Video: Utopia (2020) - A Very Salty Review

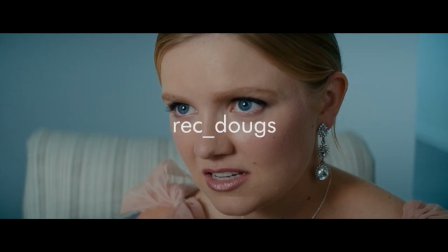[0:05] Arby, have you ever had Pepsi?
Hi, I'm Rektugs. I am what the kids call salty.
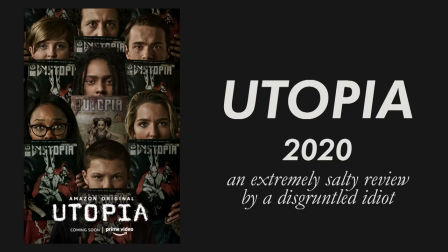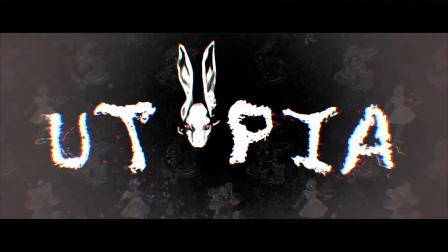[0:18]
This is a tough video to make. As most of you know, I'm a big fan of the TV series Utopia.
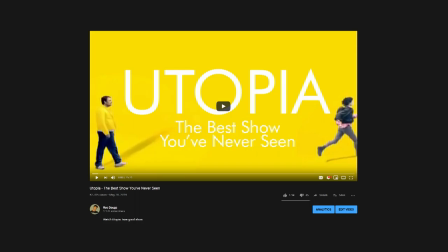[0:24]
No, not that Utopia. The British drama Utopia. You'll remember in my Utopia video, I was actually cautiously optimistic about this remake.
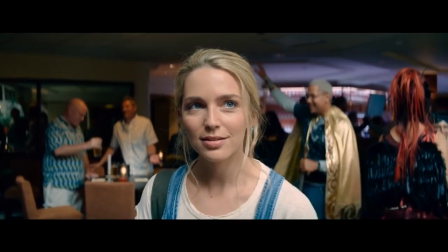[0:32]
I believed Gillian Flynn is a very talented writer, And I believe she could make something different but in the same vein as the original utopia I didn't think it would be as good as the original to be honest I was completely resigned to it most definitely being worse But I was confident that
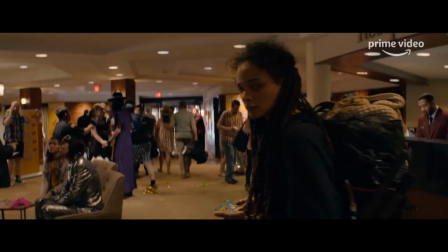[0:44]
the show would have enough new or different material to make it an interesting viewing experience on its own Well, let's just say I'm a big dumbass.
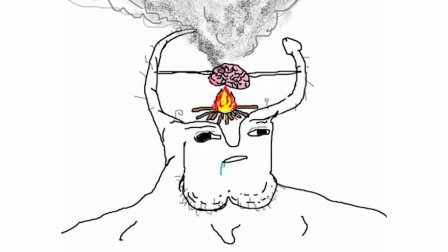[0:51]
I am stupid small brain smooth brain Fucking idiot in my original video I said I know it's an inherent reaction to hearing about an American remake to be
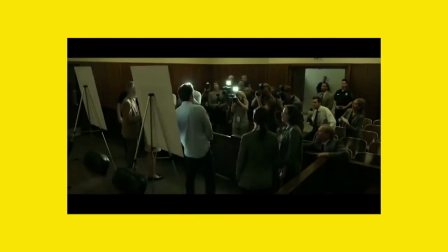[1:01]
disgusted and then attempted to quell those fears I am horrified to say
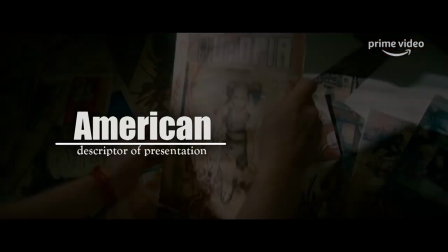[1:05]
that this is one of the most American American remakes I've ever seen.
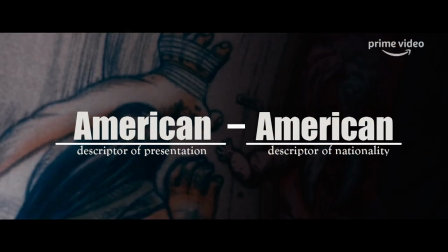[1:10]
What do I mean by American as a description of its presentation? Well...
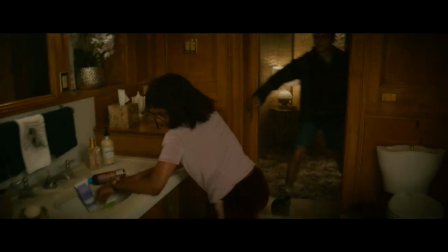[1:19]
The series is very loud, very overacted, and extremely hand-holdy.
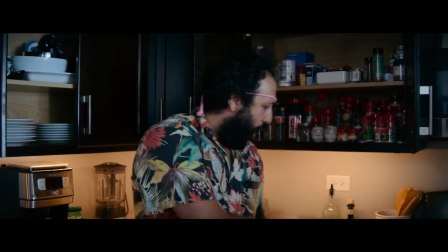[1:24]
They completely disregard the intelligence of the audience in favor of spelling everything out for you.
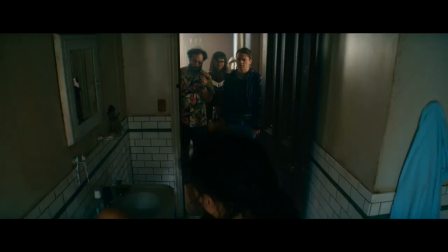[1:29]
These traits were certainly not something I expected to see in a remake of a series known for being intelligent, subtle, and great.
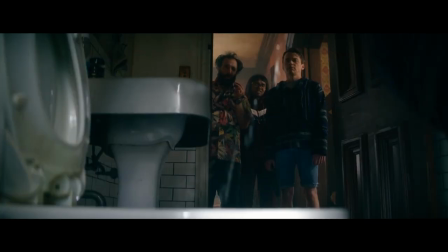[1:35]
This is not my only problem with the presentation, but I want to take a moment on the spelling everything out for you note This persists through the small scale and the large scale
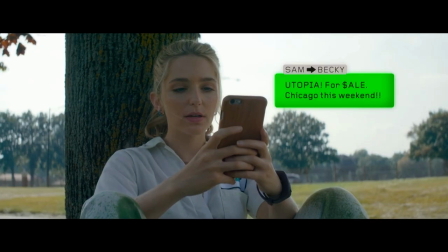[1:44]
of the narrative on the small scale Characters will literally state out loud the last thing that happened like if someone
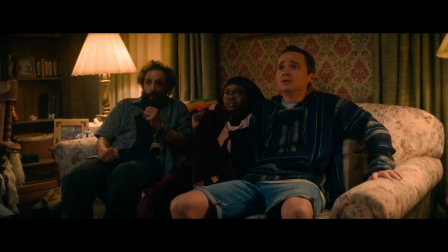[1:49]
gets murdered someone will have to say you just murdered them If someone gets bitten, they'll say she just bit me
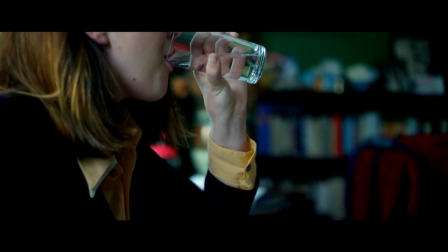[1:58]
It's not enough to show a character taking medication for an illness you have to show them having a full fucking episode while taking the medication.
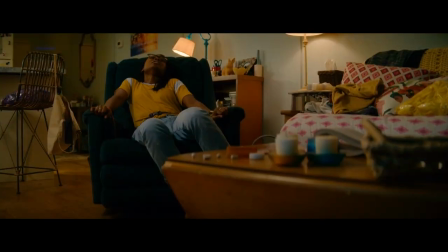[2:05]
Just in case you don't get that taking medication implies the character has an illness, they don't trust that you can follow what happens on screen so they make everything painfully obvious.
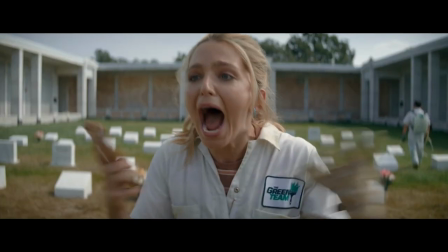[2:14]
The only way they know how to show someone is happy about something is for them to scream and yell about how great what just happened is.
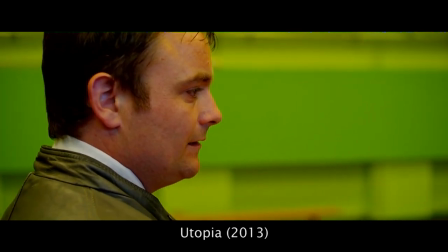[2:19]
Instead of impressive, subtle performances that you need to be tuned in to notice, we
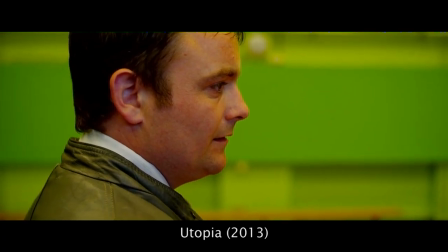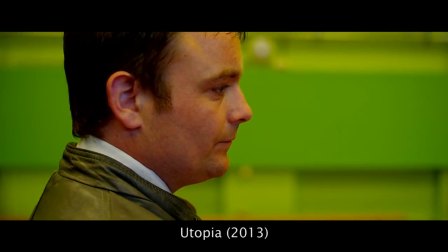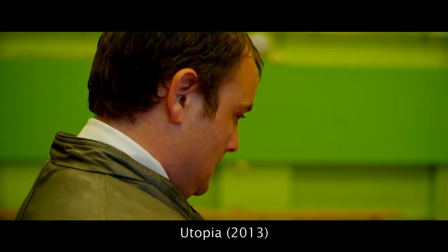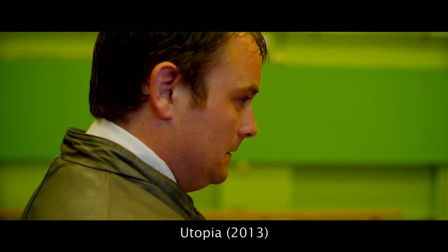[2:41]
have this.
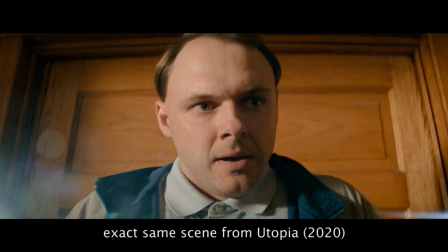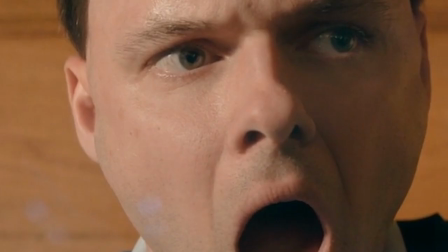[2:51]
wow hard-hitting stuff and by hard-hitting i mean they're hitting you hard over the head with it he's horrified by his actions do you get it do you
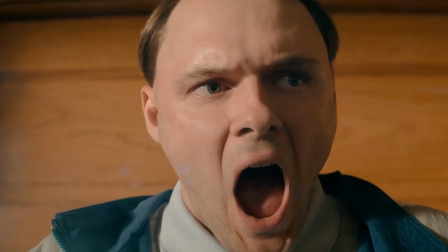[3:00]
get that oh he's oh he's super horrified instead of a haunting
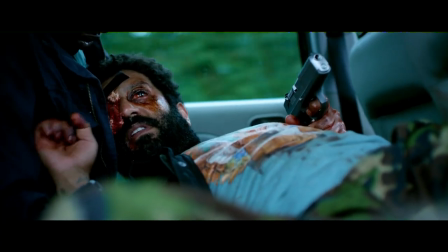[3:04]
scene of wilson wilson worrying about his dad after being tortured we have
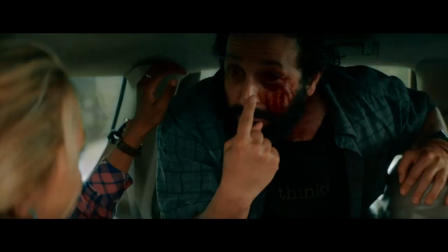[3:09] um they took out my eyes with a spoon jessica
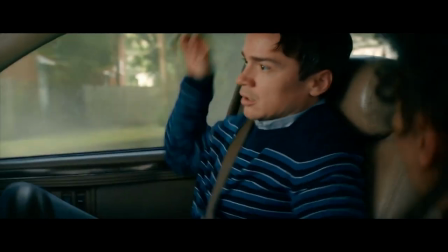[3:14] had saved me shut the fuck up you need to shut him up she
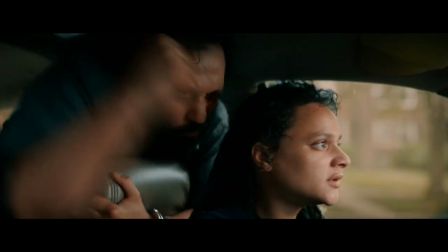[3:19] killed him in the head with an axe wowie and here i was
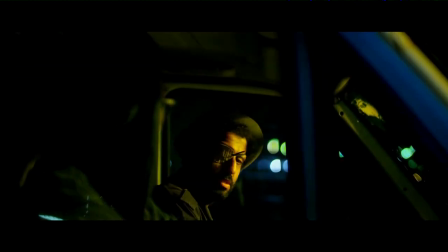[3:24] thinking the grounded nature of utopia was its strength clearly it just needed more people yelling out their
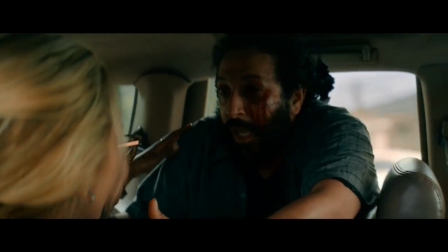[3:29]
lines it feels like the show was designed to be something you could follow even if you weren't looking at the
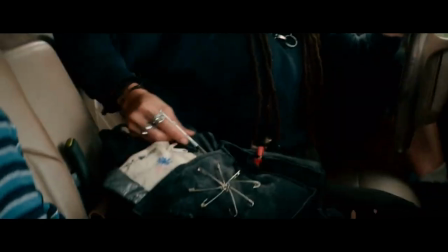[3:33]
screen if you're expecting your audience to be on their phone the whole time then I guess these are decent choices.
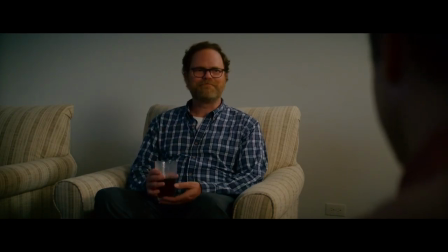[3:38]
On a slightly larger scale they over explained things that would be extremely obvious to anyone with half a functioning brain.
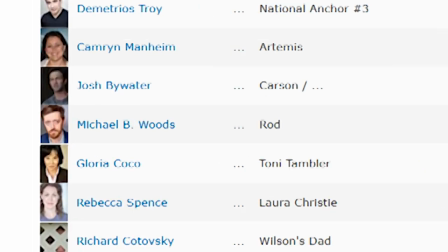[3:44]
Early on Arby and Rod come into this room to kill everyone who has seen Utopia.
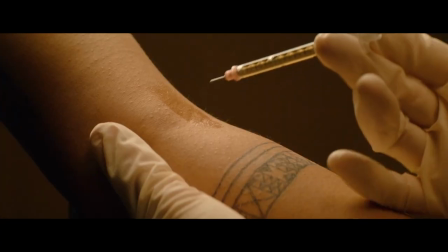[3:52]
This is effectively their version of the opening scene of the original Utopia only they use injections instead of gas and it happens about half an hour into the episode.